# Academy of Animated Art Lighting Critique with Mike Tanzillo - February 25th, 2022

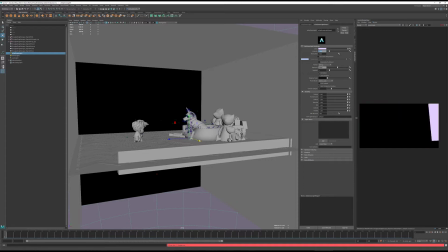4:03 So we go ahead and fire up the IPR here, and so you can kind of see here's the renderer over here to the right. So the
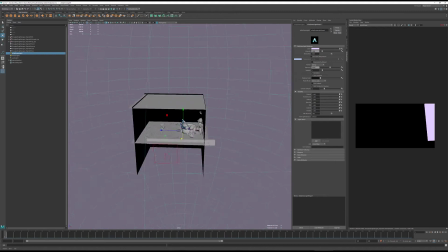4:13 biggest thing that I wanted to do out of the gate was just to go ahead and start setting it up where we can. I wonder why this isn't coming in. Let me do this again.
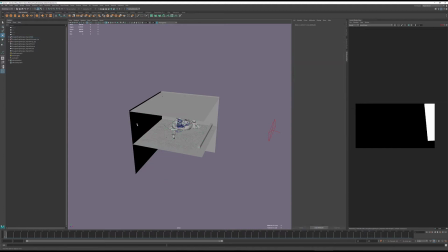4:32 Because there's walls there now? Let me try something real quick. Sorry, for some reason the light isn't coming in here the way that it was before. Is it just... Let me recreate this.
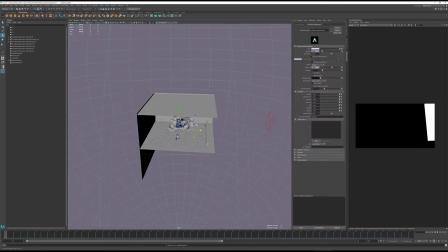4:48 Sorry, guys. But basically the thing... The walls in there.
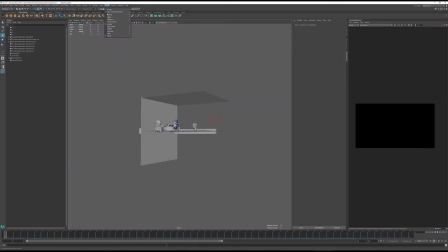4:55 The sky dome light. Well, I'm just glad that I'm not the only one that suffered.
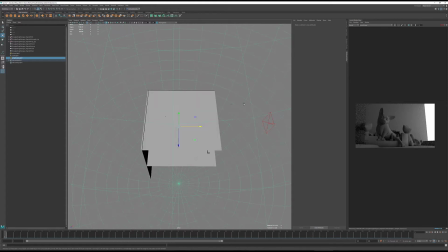5:03 problems. There we go. So yeah, it happens all the time. So it's like, yeah, let's recreate it.
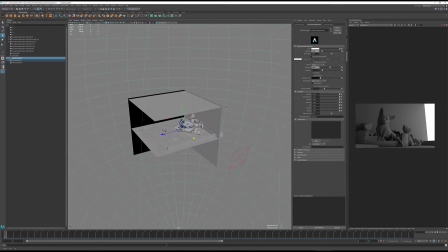5:08 So basically, once I create the sky dome light, you can kind of start to see it creep in there. And yeah, actually, I probably want to build a wall a little bit over here just to block that a little bit for now.
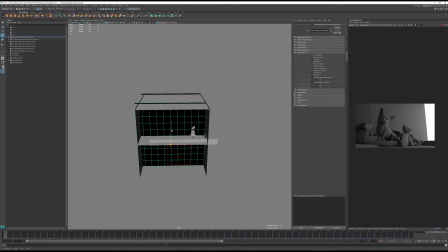5:19 Yep. And then, and actually, whenever you manipulate the actual geometry,
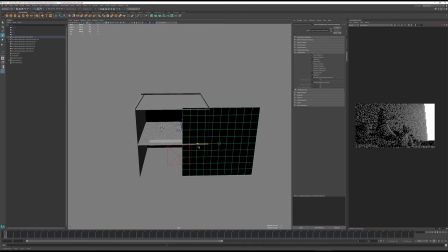5:28 the IPR is expecting the geometry to stay the same for the most part. And so anytime you do that, you have to actually kind of restart the render from scratch so we can calculate that in.
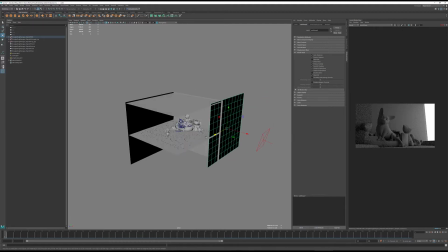5:41 And even though it's still not. Oh, there we go.
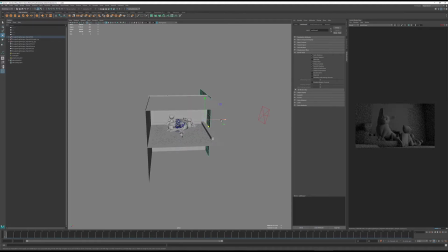5:48 Okay, so now we got the light coming in, and this is a sky dome light that's meant to simulate the sky. Since we've constructed this scene to be much more similar to how the light would behave, you can kind of start to make it feel like it's window light. For this sky dome, we really want this to be much more like the actual sky color.
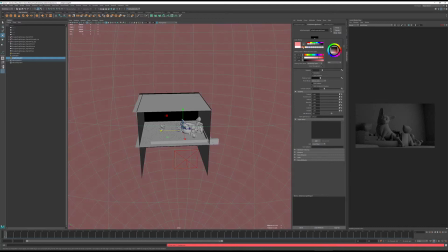6:07 So for sunset, you could have something kind of more in this
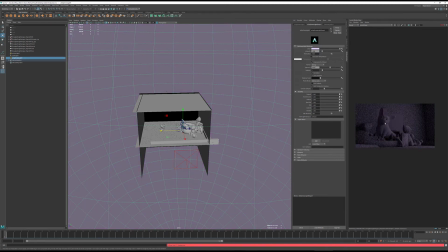6:13 pinkish, actually more like this, like kind of like a pinkish purpley sky, a little bit. Just have it coming in that way. And then for the actual sunlight, then usually what I do for window light is to throw in an area light. Right. Spin this around and make sure it's turned on.
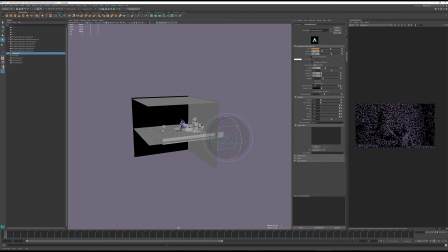6:32 And position this in the spot that the window light would actually be coming in from. So you move this a little closer. And also, since I just turned this light back on, I'm going to go ahead and refresh the render.
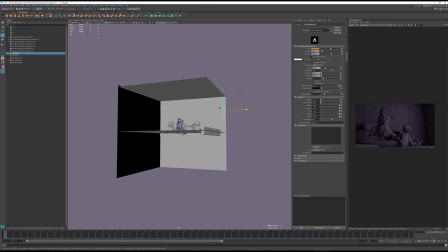6:51 Yeah, I just have like spotlights in there right now. Yeah. So, and the fact that you're saying that there's like, it sounds like there's multiple of them.
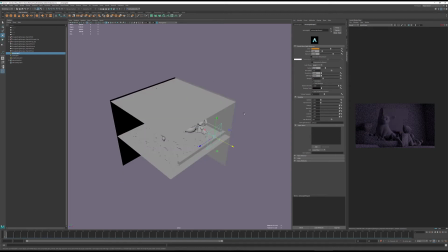7:00 The one thing that, why is this not showing up again?
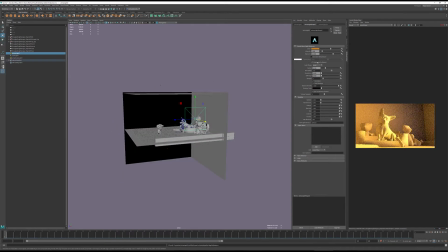7:05 Oh, illuminates by default. Oh, there we go.
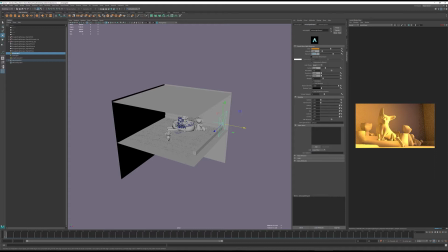7:07 So the biggest thing with this is, like, I just wanted to simplify this lighting setup for you in a pretty clear cut way. And then, because now we can take this, and this can actually be a little bit more on the red side.
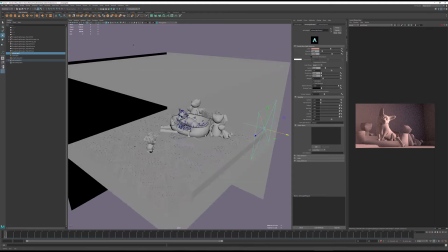7:24 Let's go take down the saturation. And what we want is to create something that's a little bit, like, you can start to feel the light source a little bit more,
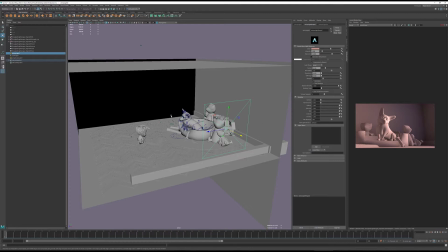7:32 where it's not necessarily, and like what I did too was I took this spread, because by default it kind of is everywhere. And yeah, like that kind of feels like window light, but you kind of want to zero this in so it's not hitting the character, or it's not hitting the background as much, and really allowing the light to really kind of focus in on the character.
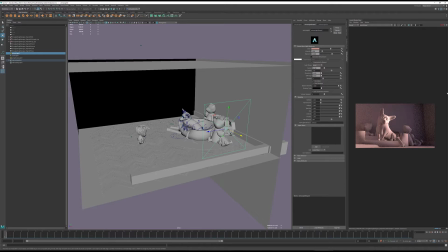7:50 And that'll really help you out in terms of like just having that as the beginning setup.
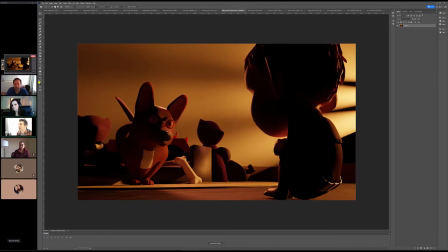7:57 Will be a really good advantage. And like you kind of have it here, but like I'm not seeing any influence from the actual sky. I'm just seeing like this very direct like sunlight coming in.